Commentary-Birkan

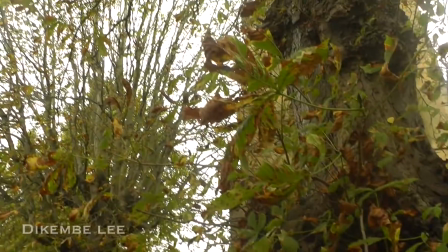Before the film began for Blue Ivy, I decided to look at the movie Annabelle, as it's very similar to the film we created.
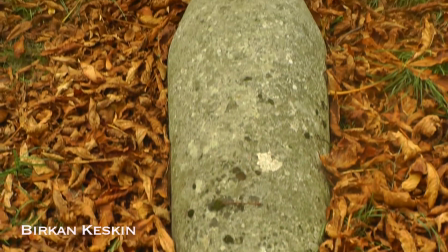Annabelle is a horror film which utilizes sound effects to capture the audience's attention, as scary sound effects are always in horror films, as it is a way of keeping the audience interested in the film.
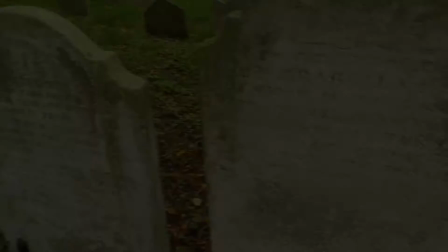Annabelle followed the generic horror conventions as most horror films are, based on villain versus victim, which this creates excitement and suspense for the audience.
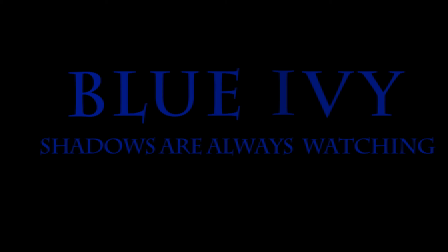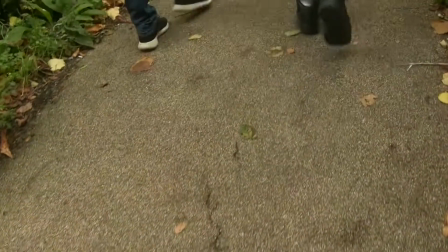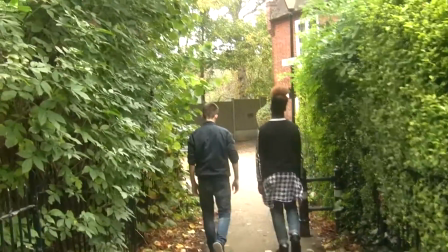In the film Blue Ivy, we decided to use Todoro's theory,
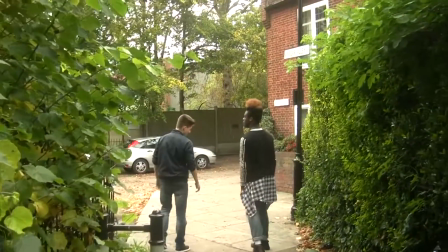as it is easier to construct a film which is easy to follow by the audience, as the story follows different steps of the theory.
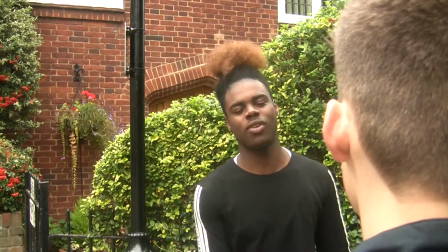In the film, the equilibrium is Mike and Kobe are walking home. The disruption is when Mike and Kobe stumble upon the doll in the cemetery.
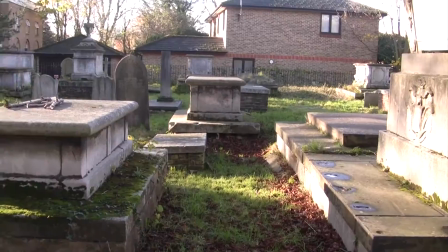The resolution is when Mike places the doll in the cemetery where they first saw it.
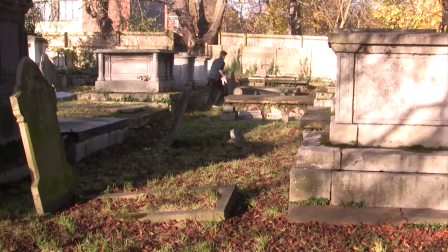This is important as it creates an easy to follow storyline for the audience when watching the film.
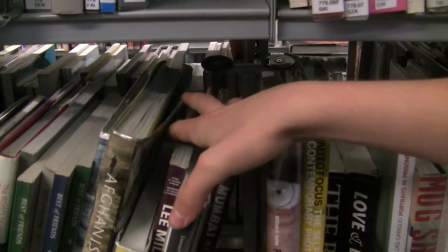Using binary oppositions allows the film to use a villain and a victim, which this is a horror genre convention.
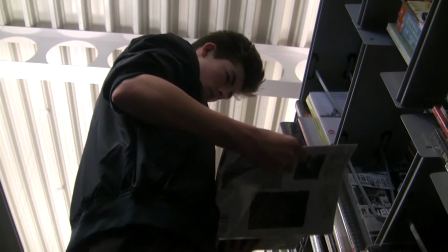In the film, the villain is the haunted doll and the victims are Mike and Kobe, as they are haunted by the mystic doll.
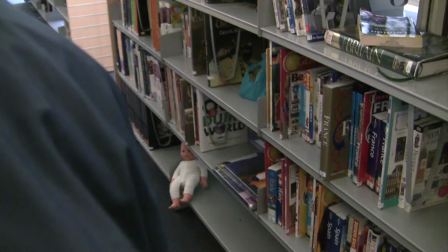Using this narrative structure, it allowed us to create a suspense for the audience.
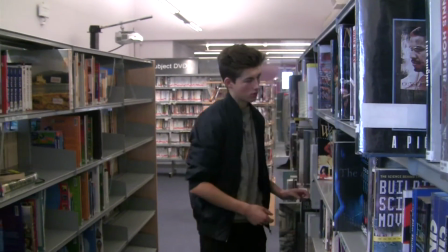Binary opposition suits the genre of horror, as we can see the struggles of the victims when facing the villain.
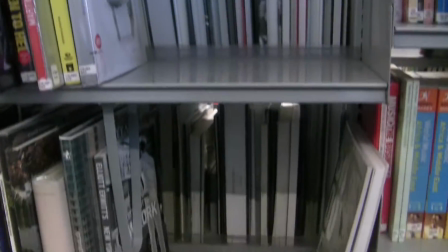This allows the film to be more interesting for the audience, as the storyline is more suited for the horror genre fans.
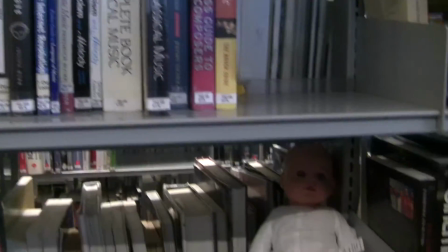This is very similar to the movie Annabelle, as they follow the structure of having a villain and a victim.
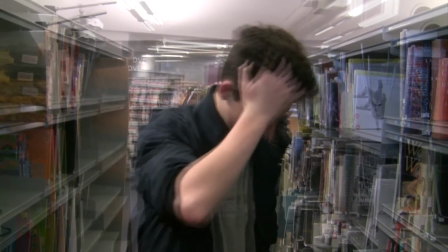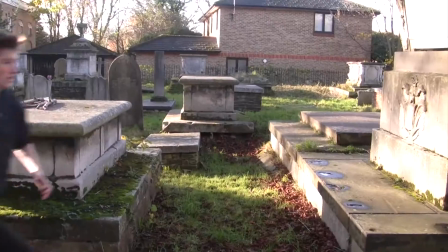We decide to use closed narrative with certain elements of open narrative, as Mike manages to place the doll back in the cemetery, which concludes the film.
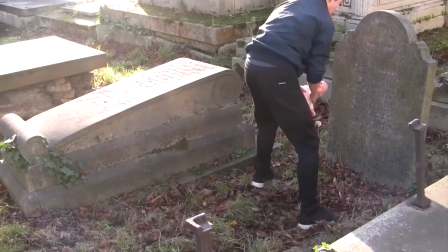However, we use certain elements of open narrative because at the end, the doll turns its head and looks at Mike.
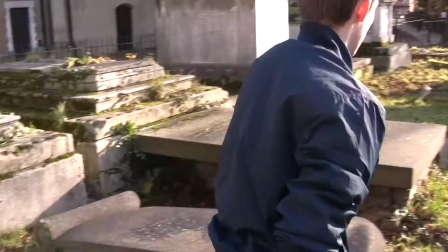This conveys that the doll is still going to haunt Mike.
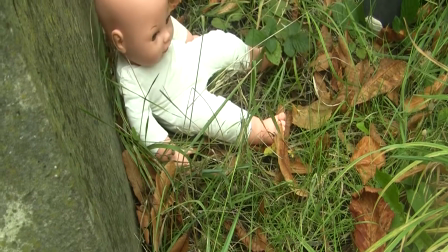This is a narrative technique that a lot of horror films use to keep the audience excited, as the doll may still haunt the character, which this may lead to another sequel of the film.
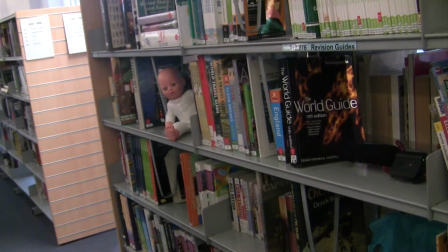We decide to use omniscient narrative in the film, as it can be used to create anticipation within the audience,
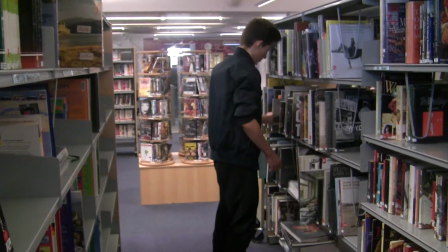as the film may hint that something is going to happen to the characters by the sound effects being used or the setting.
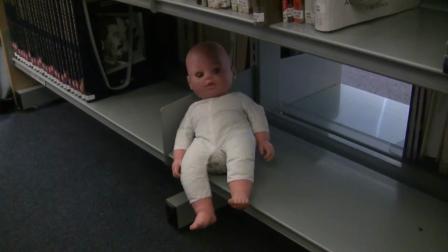One way we did this is by using non-diegetic, sinister soundtrack in the library scene.
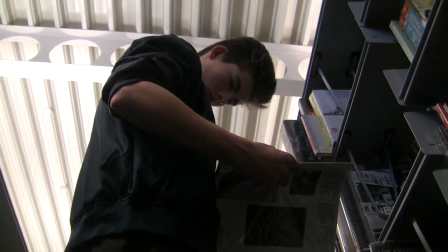This allowed to build tension in the audience, as they knew something was going to happen to Mike.
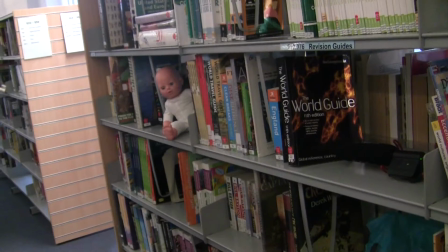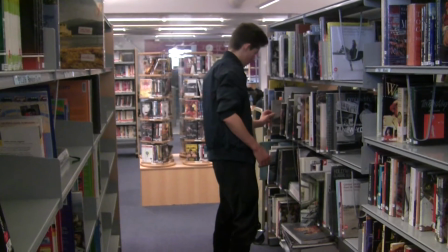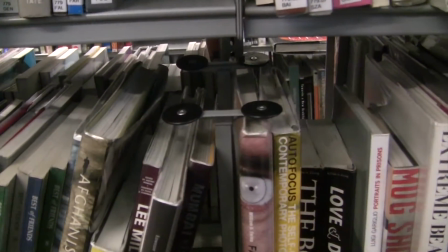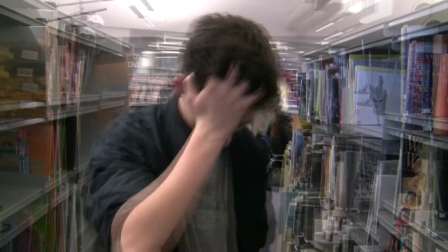This allows the film to get the audience's full attention, as they are more interested in the film,
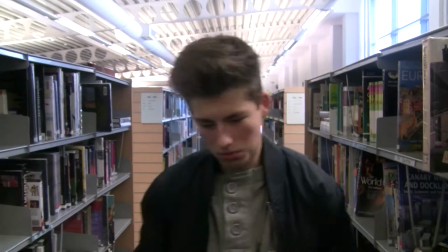because they know that something is going to happen to Mike, as using soundtrack is a way of hinting at the audience.
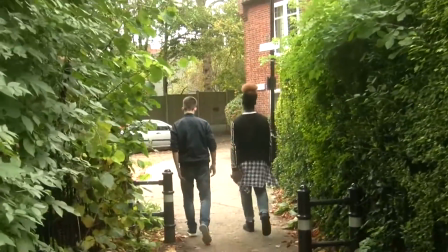We decide to construct the film in chronological order, as it would be easier for the audience to follow the plot, because our target audience does not want a complex plot.
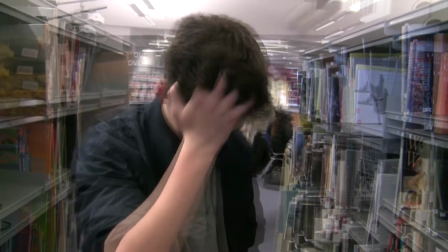They want to watch a film for the thrill and excitement, as most horror films follow the same structure, which there is a villain and a victim, and the victim is trying to overcome the villain.
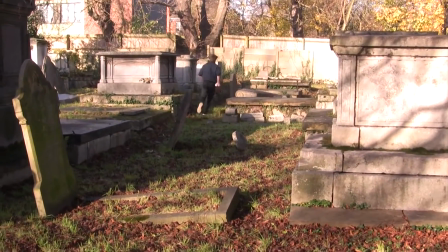By keeping the film in chronological order, the audience is able to follow the storyline easier.
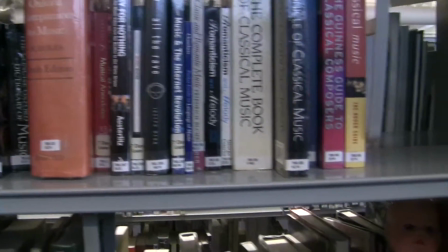The characters in Blue Ivy are typical of the horror genre, because in Blue Ivy there is a villain and a victim.
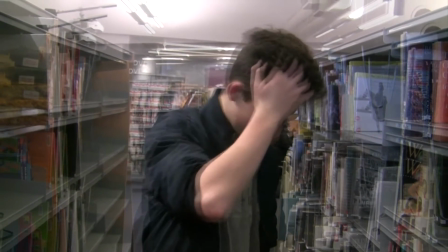This is typical of a film in the horror genre, as it enables to create an interesting plot, because usually in horror films the victim needs to overcome the villain.
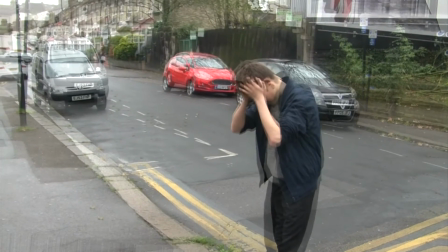This is one of the main conventions of a horror film.
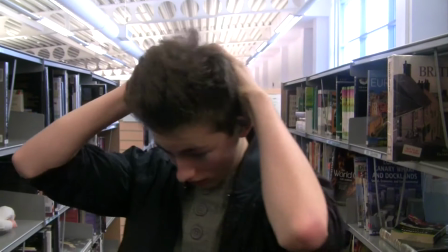One horror convention is the facial expressions. It's important in horror films as they show the feelings of characters.
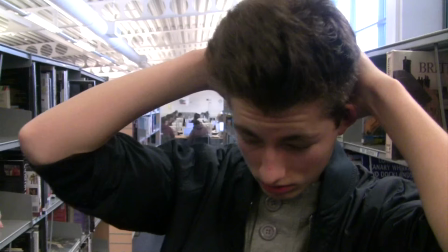In Blue Ivy, Mike usually has a worried facial expression, as we wanted to portray him as a victim who is always haunted by a villain, as the audience can sympathize with him.
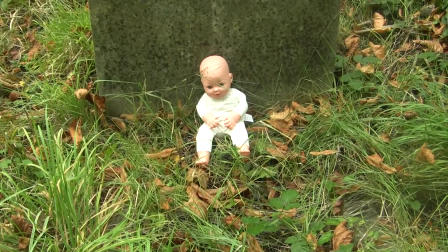One of the main horror conventions is the way the characters speak. It allows characters to express their feelings.
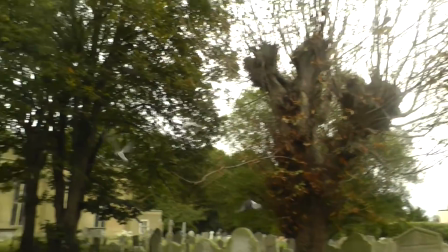We were able to do this in the cemetery scene in Blue Ivy.
Blue Ivy?
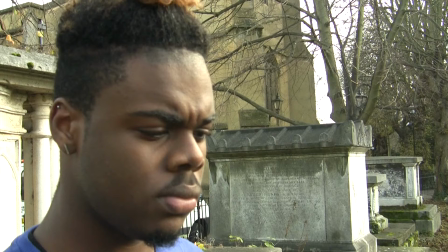I wonder what that means.
This created enigma, as this will keep the audience interested in the film, as they want to know who Blue Ivy is.
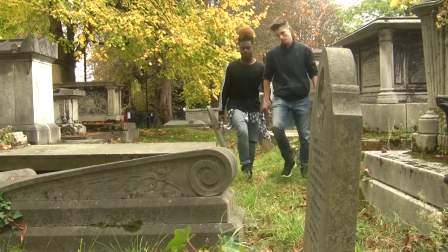When filming Blue Ivy, we decided to use various close-up shots. Close-up shots were used when filming the doll because it shows the significance of the doll to the plot.
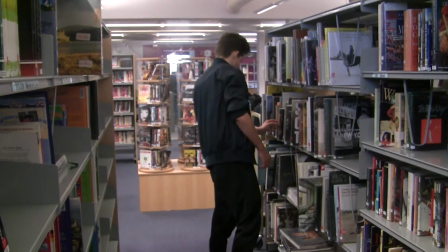It's a way of the audience identify the doll as a villain. We use close-up shots of Mike to show his facial
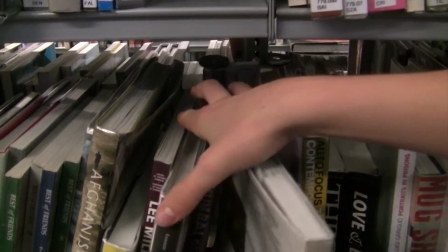expressions to the audience as Mike is the victim and it's a way of the audience sympathizing with him.
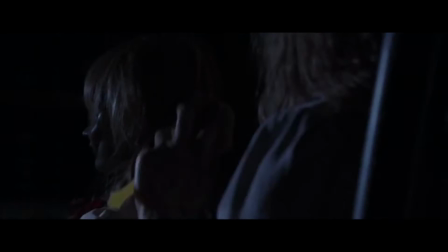We were inspired by Annabelle when we were first introduced to the doll.
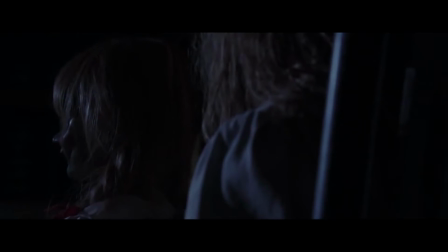Close-up shots are one of the main conventions of horror films because close-up shots portray the emotions of characters.
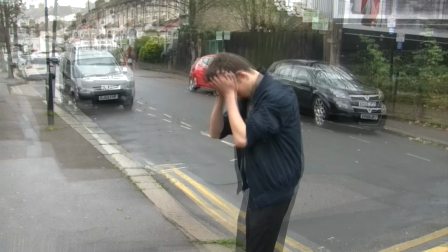The medium shots were used to show the body language of the characters.
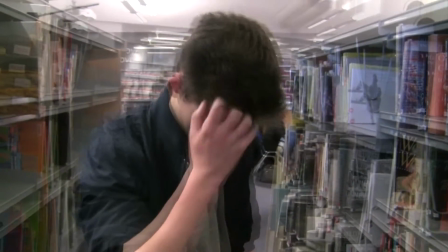This is very important as each character's body language shows the audience the way they feel as it keeps the audience interested in the film.
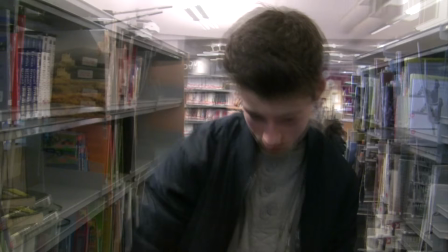Because the way the characters portray the body language, it will make the scenes realistic and genuine. This is especially important in the library scene because Mike is afraid and he doesn't know what to do.
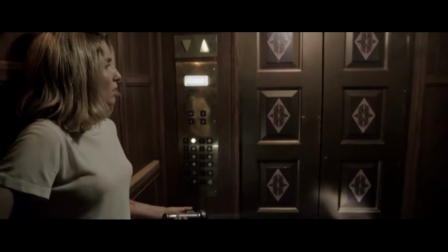This is similar in Annabelle as medium shots are used to show each character's body language as it's a way of communicating with the audience because it's a scary scene.
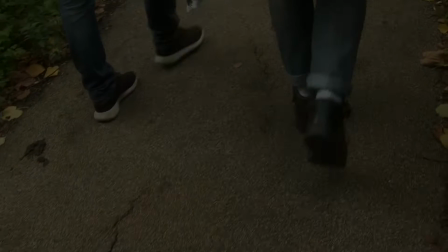Tracking shots is used in the beginning of the film when Mike and Colby were walking down an alleyway.
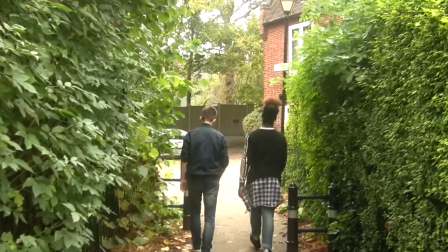This is used to build up tension and create mystery for the audience as that scene is slow paced and the tracking shot indicates that something terrible is going to happen to the characters.
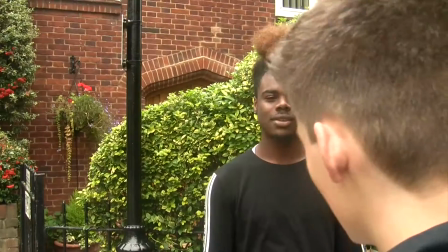Tracking shots are regularly used in horror genres as it's mainly used for creating excitement within the audience.
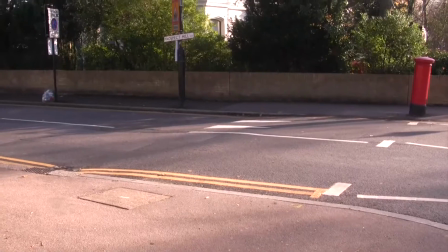We decided to use the point of view shot when Mike was running to the cemetery to place the doll.
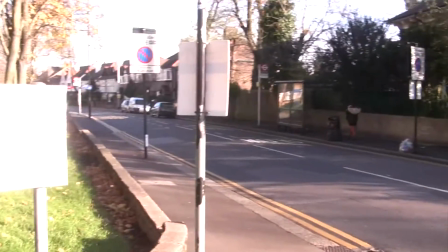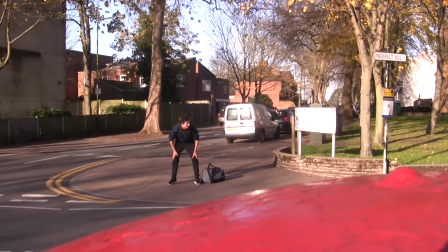Point of view shots are used to get the audience more involved and excited in the situation as it is
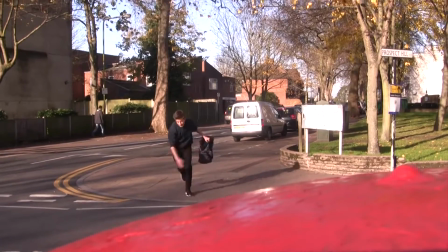a way of keeping the audience interested because the audience are able to see through the victim's eyes.
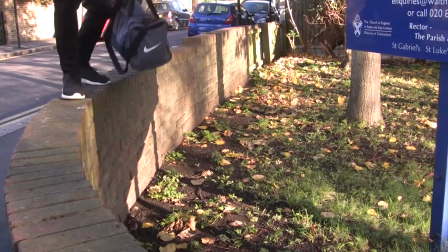Also, using POV shots shows the urgency of the character as the scene is fast paced.
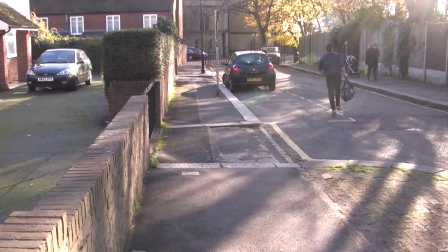This is very typical of the horror genre as it's easier to create more hectic scenes.
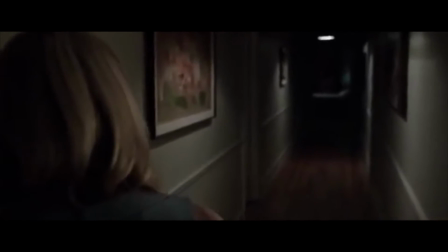I got inspired by one of the scenes in Annabelle as something was creating strange noises to attract the victim.
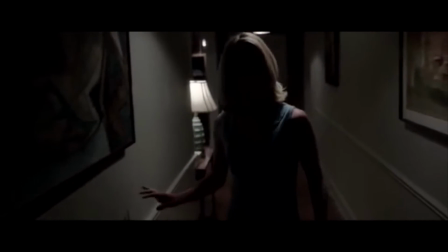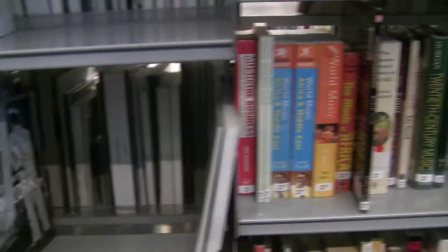To make the film more interesting and scary, we used various soundtracks and sound effects to complement the scenes.
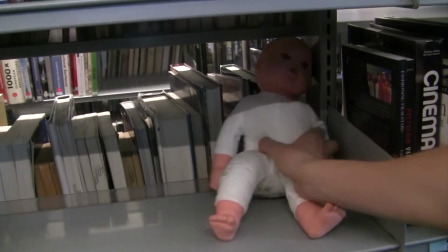We added an off-screen diegetic sinister whispering sound effect as it represented the doll haunting the victim.
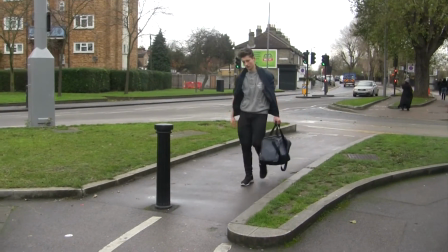By doing this, it's a way of keeping the audience hooked to the film because it's a way of keeping them curious about the doll,
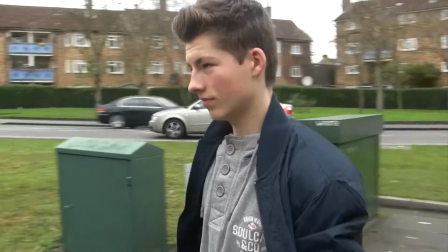but at the same time getting the audience scared as the haunted doll is creating mysterious sounds.
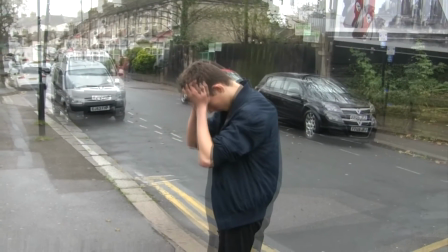This complemented the scene as we also used radio blur video effect which made the character look nauseous,
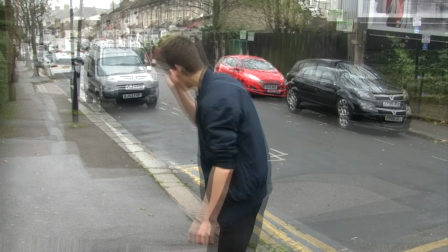which portrayed him getting haunted by the doll. This is something a lot of horror genres use as a simple but effective way of getting the audience scared.
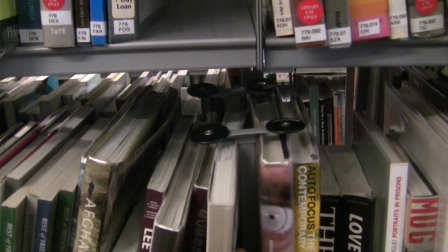In the film we added various non-diegetic sinister soundtracks,
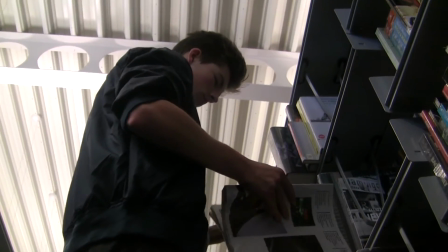which allows to build tension within the audience as the audience knows that usually means that something terrible is going to happen to the characters.
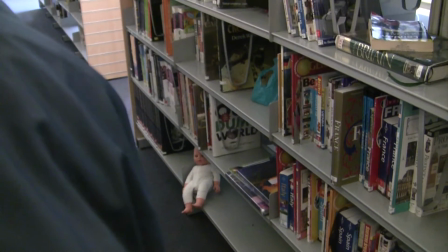This is typical ways of constructing meanings in horror films.
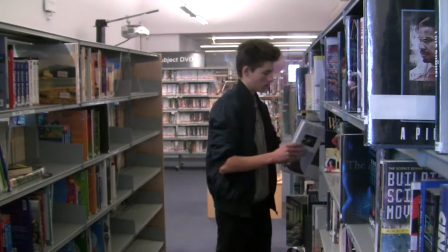This is one of the main horror genre conventions as a way of getting the audience scared and interested in the film.
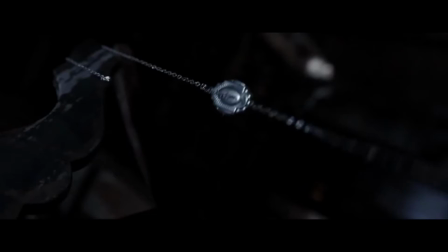This is similar to Annabelle as they implemented non-diegetic soundtracks to create suspense and tension so that it is easier to get the audience terrified.
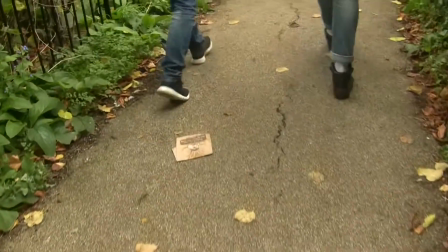The editing styles of films is very important as it allows to construct various meanings.